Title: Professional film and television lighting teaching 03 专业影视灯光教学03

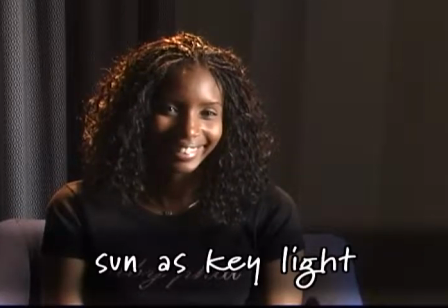0:00 Sunlight either as a key light or as a backlight.
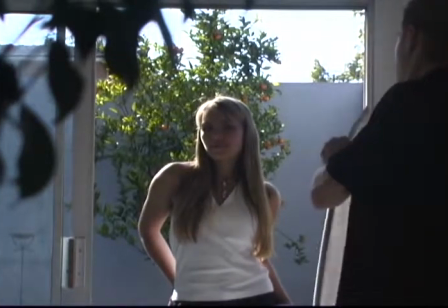0:04 If you use the sunlight as a backlight, you can use a reflector to fill in shadows by bouncing light on the opposite side of your subject.
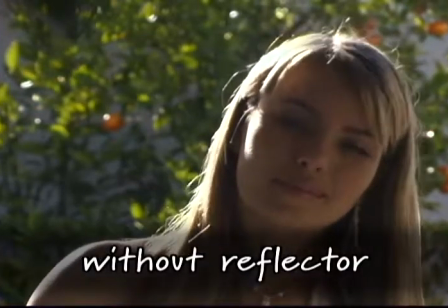0:11 Here's a shot without the reflector and with it.
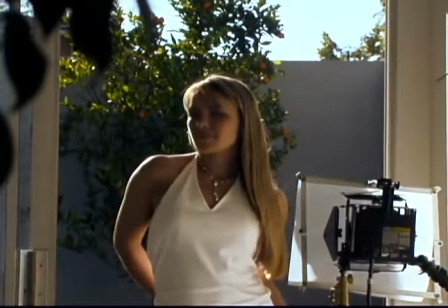0:17 If your reflector is not providing enough fill, you can use your own lighting for key light.
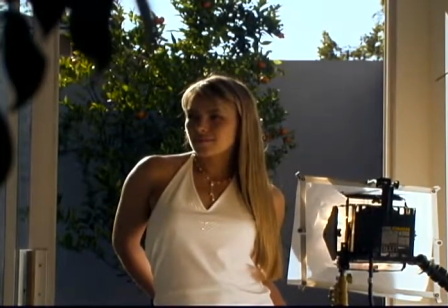0:22 However, sunlight is bluish, and tungsten or incandescent lights will appear orangish by comparison. If you use sunlight as your key light and your added lights are for fill or backlight,
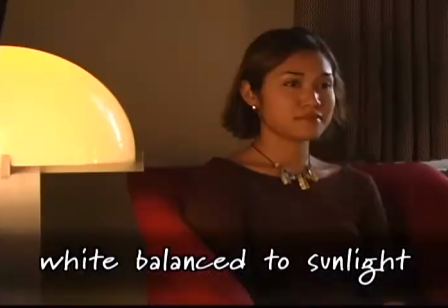0:34 you can white balance to the sunlight and your lights will appear kind of orange or reddish.
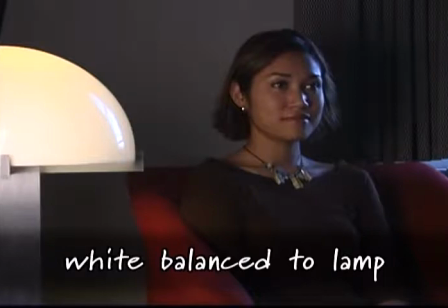0:39 Or you can white balance your camera to your lights, like the standard 3200 Kelvin tungsten lights we use. Then sunlight coming in through a window will appear bluish, which can look great if you're using the sunlight as a backlight.
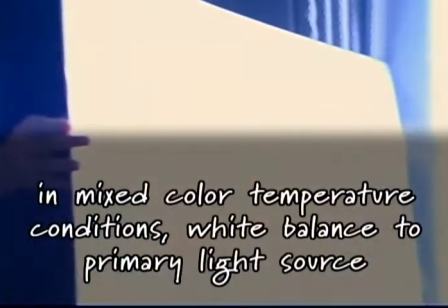0:53 Usually, you'll want a white balance to whatever light source is acting as the key light.
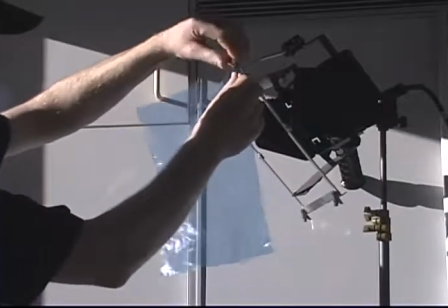0:58 If you don't want this mixture of light colors between sunlight and your own lights,
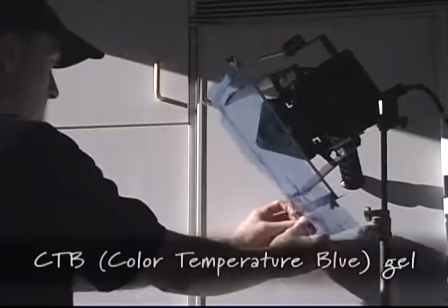1:02 you can gel your tungsten lights with a pale blue gel called a CTB gel.
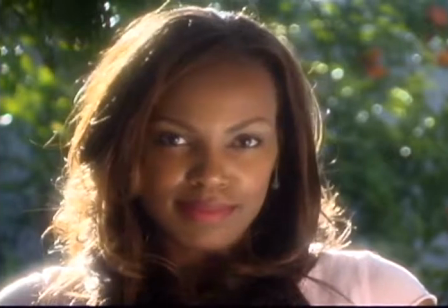1:08 CTB stands for Color Temperature Blue. With these gels, your lights will match the sunlight's color temperature.
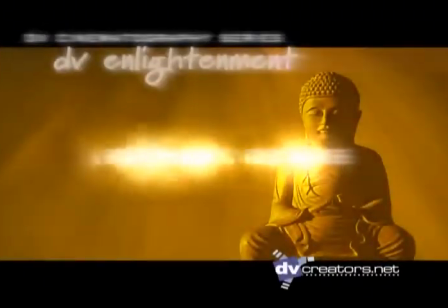As with all elements of DV cinematography, lighting should always be motivated by your story.
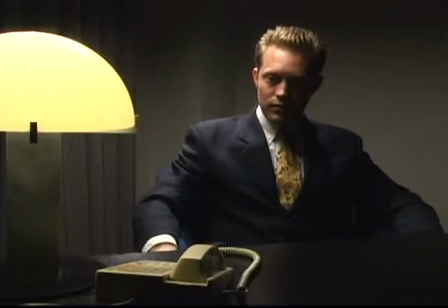1:28 That is, there's no reason to create an intensely dramatic lighting scheme for video teaching, day trading, although a lot of former day traders might argue that point.
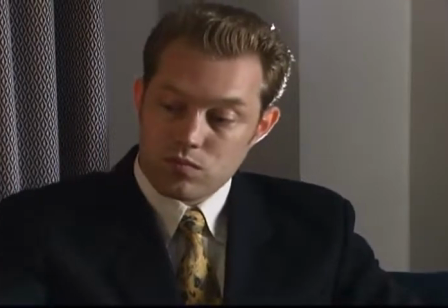1:38 Always light to support your message. You'll light the same scene very differently depending on whether you're doing a serious financial services video,
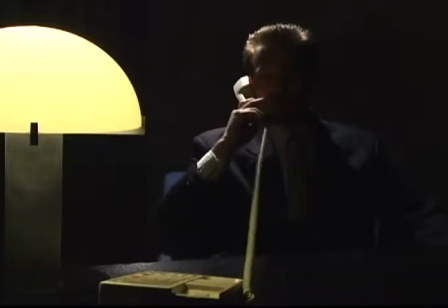1:46 a film noir detective movie, or a comedic training video.
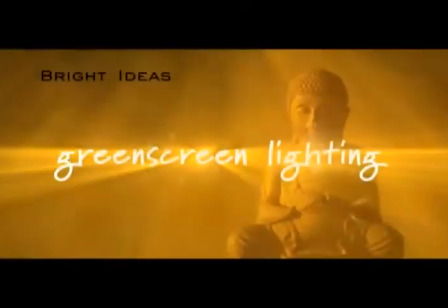Sometimes you'll want to shoot your talent in front of a green screen or blue screen,
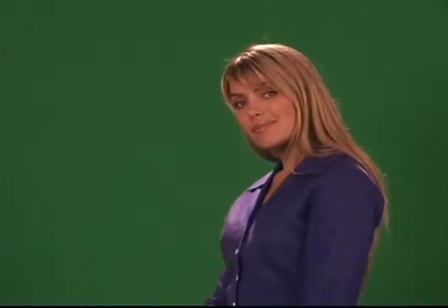2:01 so in post-production you can replace the green areas of the image with a different background using a technique called chroma key.
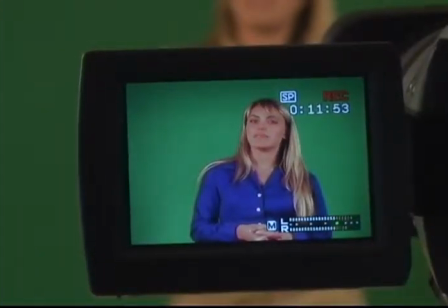2:08 The particular shades of green and blue are used because they're not present in flesh tones.
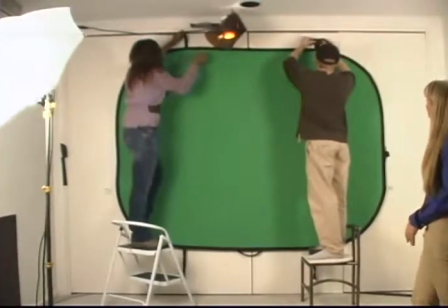2:13 I use green screens because they work a little better with the DV format because of the way color is sampled.
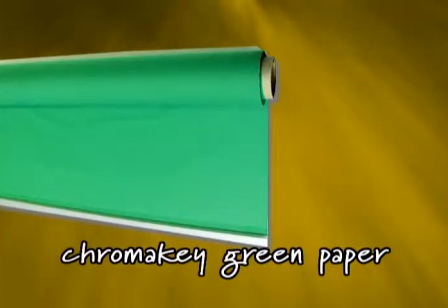2:18 You can buy a giant roll of green backdrop paper from a photo supply store,
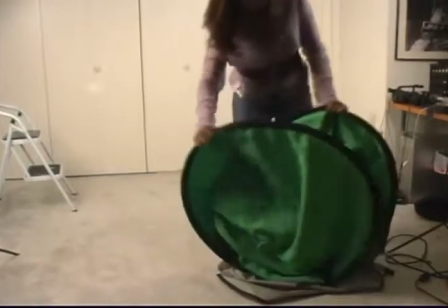2:22 paint a wall of your studio or garage green, or get a portable green screen background that folds up for easy transport. Also, you might want to find out if there's a green screen set in your area that's available for a reasonable rental price.
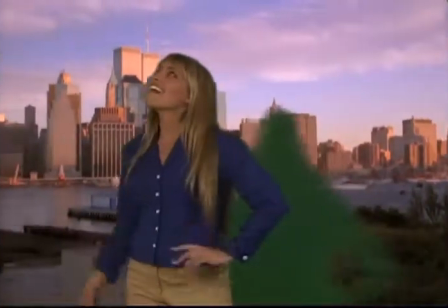2:35 It sounds easy, but green screens need to be lit and shot perfectly or they won't completely key out in post.
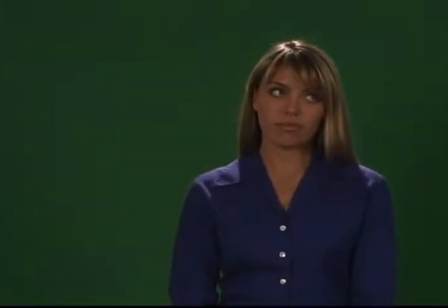2:41 It requires some experimentation to find exactly the lighting and chroma key settings that'll work the best. To light a green screen or blue screen, first go over the following checklist. First, make sure all your lights are exactly the same color temperature.
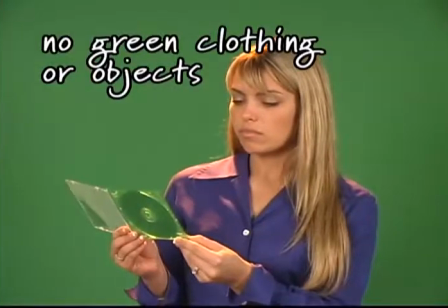2:56 Don't use diffusion filters on your camcorder. Make sure your subject is not wearing or holding anything even close to the background color.
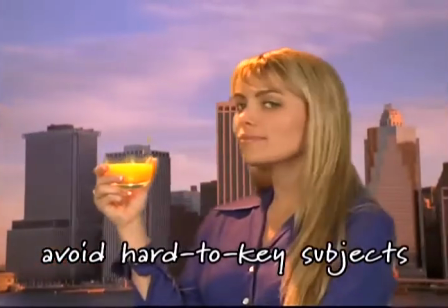3:04 Remember that hair, small, thin, or semi-transparent objects will be more difficult to key out.
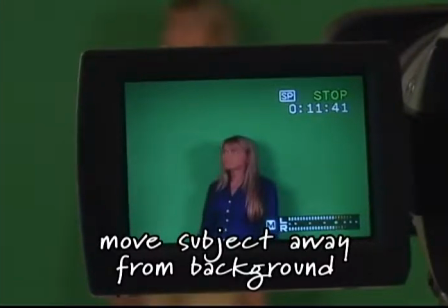3:11 Also, you'll want to position your subject as far away from the green screen as possible
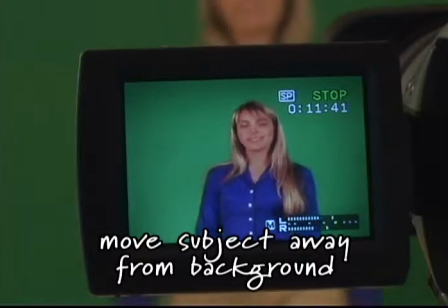3:15 to keep the lights lighting your green screen from bouncing off onto the edges of your subject.
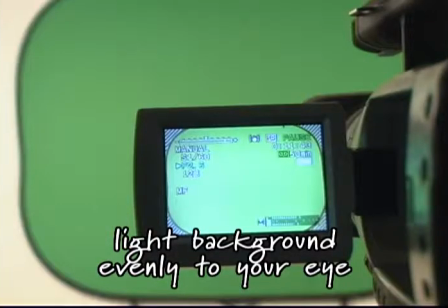3:21 Then follow this formula. First, light the green screen as evenly as you can to your eye.
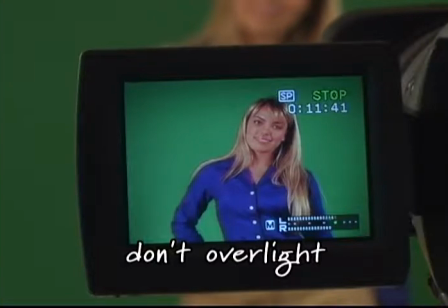3:26 The object is to light evenly, but not too brightly.
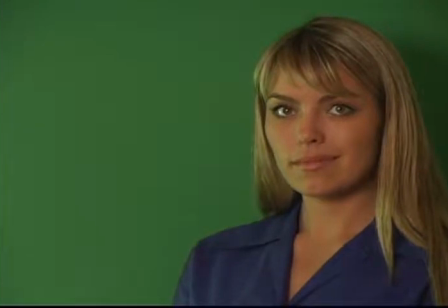3:30 If you light the green screen too brightly, light will bounce off the screen onto the edges of your subject, making it a lot harder to key out.
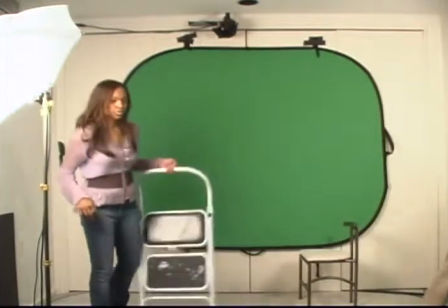3:37 A couple of Lowell Totalites bounced off umbrellas,
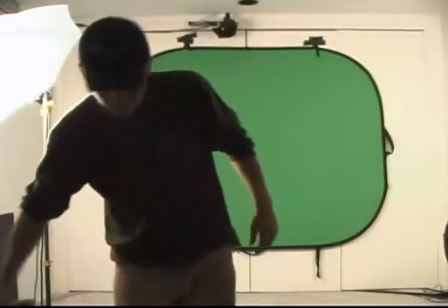3:40 one on each side at about a 45-degree angle, to spread broad, even light over the whole background works really well.
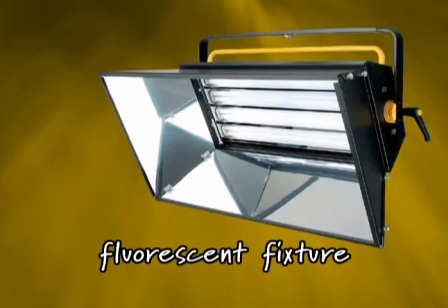3:47 Fluorescent fixtures also work well for green screen.
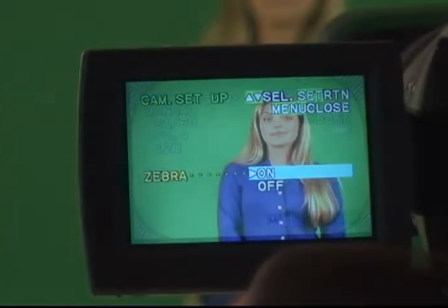3:54 Then, turn on the Zebra function on your camcorder, then slowly increase the exposure.
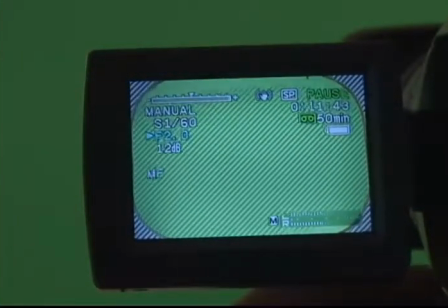4:00 On one single click of the exposure knob, the entire green screen background should be zebrid. Then click back the other way, and all the zebras should go away.